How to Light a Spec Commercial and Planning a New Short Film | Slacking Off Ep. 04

Hey you guys, today we're going to talk with Nate about his short film for the Aputure light the location. Are they called anything, your fans? Our fans? Shackers? I guess they'd be slackers.
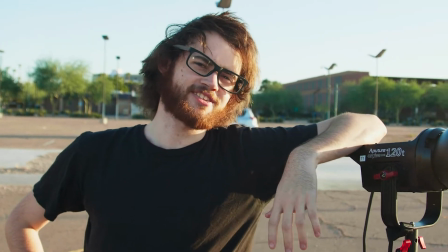16s
Shackers? What's up, slackers?
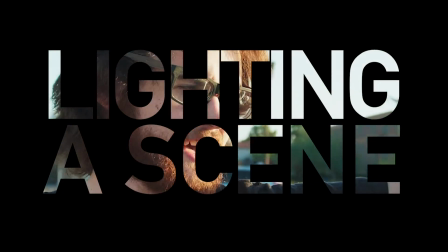22s
So, we're here shooting a commercial for some car companies today. We're here with the 120D, which we found in a dumpster, as you can see. Don't know why somebody threw this puppy away, but I'm going to tell you how to use it. So, first of all, let's look at what we're shooting.
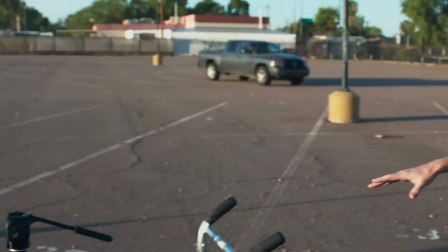34s
So, we're using our Fisher 10 dolly, first of all, as you can see right here.
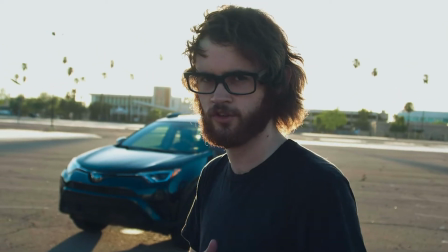39s
And what this is for is we would have Daynen throw the camera right here, and then yours truly be behind it, pulling him backwards, like you would on any kind of cinematic shoot.
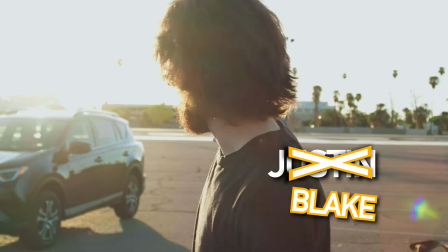46s
Now, our good friend Justin Blake over here is gonna stand right there.
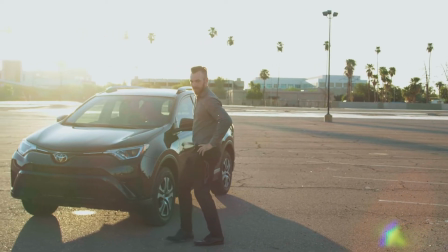51s
So his movement, right, he's gonna start inside of the car, and then he's gonna come outside of the car and step to his mark.
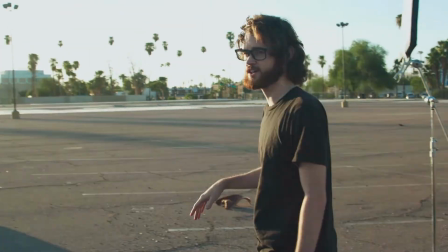56s
So the issue that we have to do here is we need to light both the car and Justin Blake.
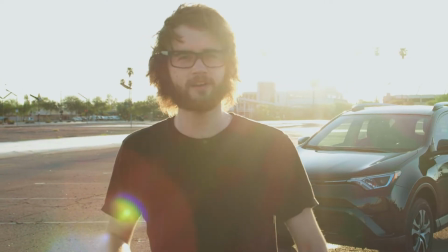61s
And he's moving around all the time. Right now, he's behind the camera. One of these days, he's gonna get back in front of it and stand to my left.
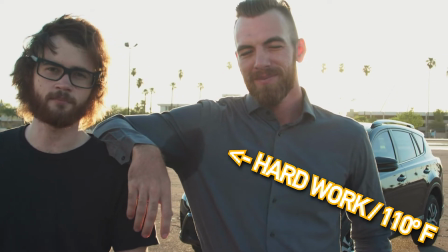67s
There he is. Some days that happens, some days it doesn't. Some days you have to hit all of your marks the way that Daynen, the director who has your family captive, tells you to.
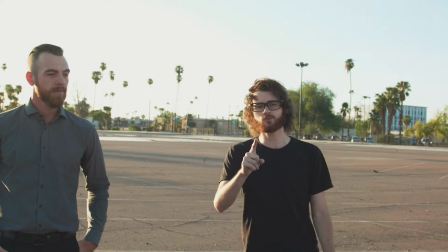75s
So, first thing we're gonna do is we're gonna make sure that this entire side is lit. The easiest way to do that, since we have the sun coming from that angle, is just to bounce it back with this.
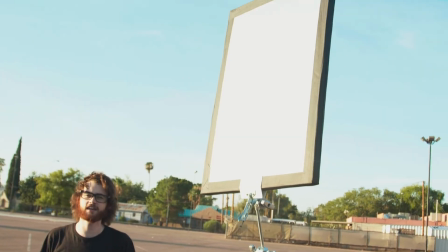84s
We call it a shiny. Can anybody guess why it's called a shiny? It's because filmmakers are uncreative.
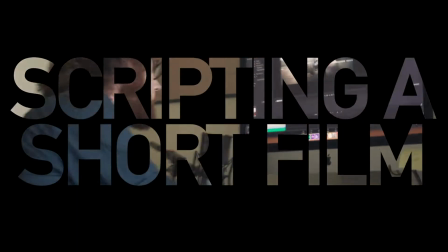90s
Well, so you have your script written then? Or Well, so I do have a draft of it, which we can read through. So, but I'll go over the main points, right? I wrote the script in one go, as I do, and then I didn't look at it for the rest of the weekend. So I wrote it and then didn't look at it. I don't know if it's still good, but all the points are there, right? Okay. So we do, because of the contest, because what we're doing this for is the Aputure light this location challenge. Light the location. We're doing it for the Aputure challenge. So the point is, what we've got to do is you have to make a film that's all set in one location. Basically, you submit it and you hope that you win like $200,000 worth of prizes. Yeah, they have tons of stuff this year. The only thing that you really have to do in the film is use the word accent, whether it be a sound effect or a spoken word. There can be a sound effect? It said it could, but I don't really know what that means. There's both in this one. Someone with a plate and it's like accent. Yeah, accent. So, but what the story is, because we talked a little bit about the concept yesterday, which was lost in the void. But the point is, it's a guy who's in his house and he is remembering all these memories of a past love. So he walks over there and he looks out the window, and all he can see is surrounding is a black void, and then there's like a patch of grass with a spotlight on it. And then as he's walking back to his bed, the walls of his room kind of break apart like this. He sits there, we do the picture frame. Cool. So that's kind of how it got structured. On the other side, we still need to light the other side of the car so that when you see it in the camera, there's a nice little highlight on this side of the car,
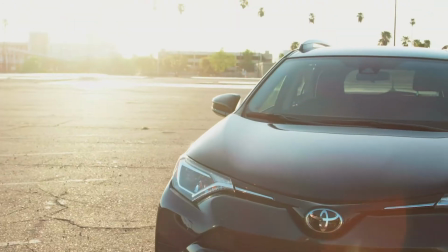188s
which we're getting from the sun, but as you can see with the way that the car is angled, the sun's hitting the back of the car, which doesn't help us if we're in the front of the car. The Aputure 120D, since it's the brightest thing on this planet other than the sun,
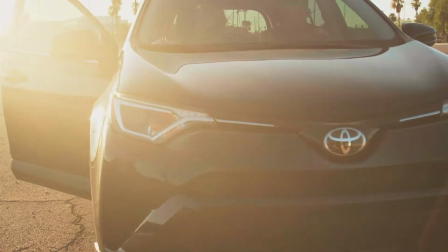200s
is really able to replicate the sun wrapping around the corner of the car right here so that you get some nice dynamic highlights there.
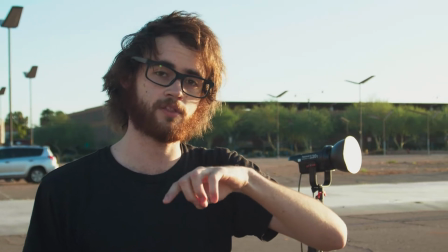206s
The other thing, as you'll see if you look at the actual commercial that we shot, is that shooting into the sun is kind of an issue.
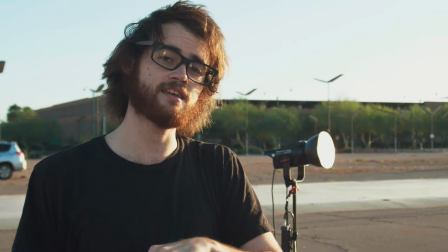211s
If you shoot into the sun, you're gonna have everything in silhouette. But if you need to see detail, you have to light all of that, which means we have to light Justin Blake, car, everything in the shot, which means that to light him, we need a lot of light because we're countering the sun and we are poor.
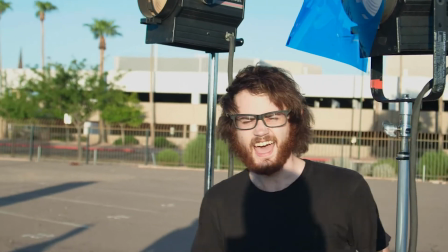225s
Over here, we have two 1Ks. As you can see, one of them's got a gel on it and one doesn't.
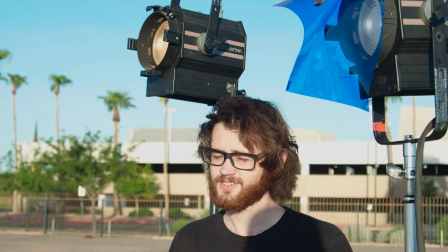230s
I know what you're thinking. That must be a pro level move. It isn't. We only had one gel.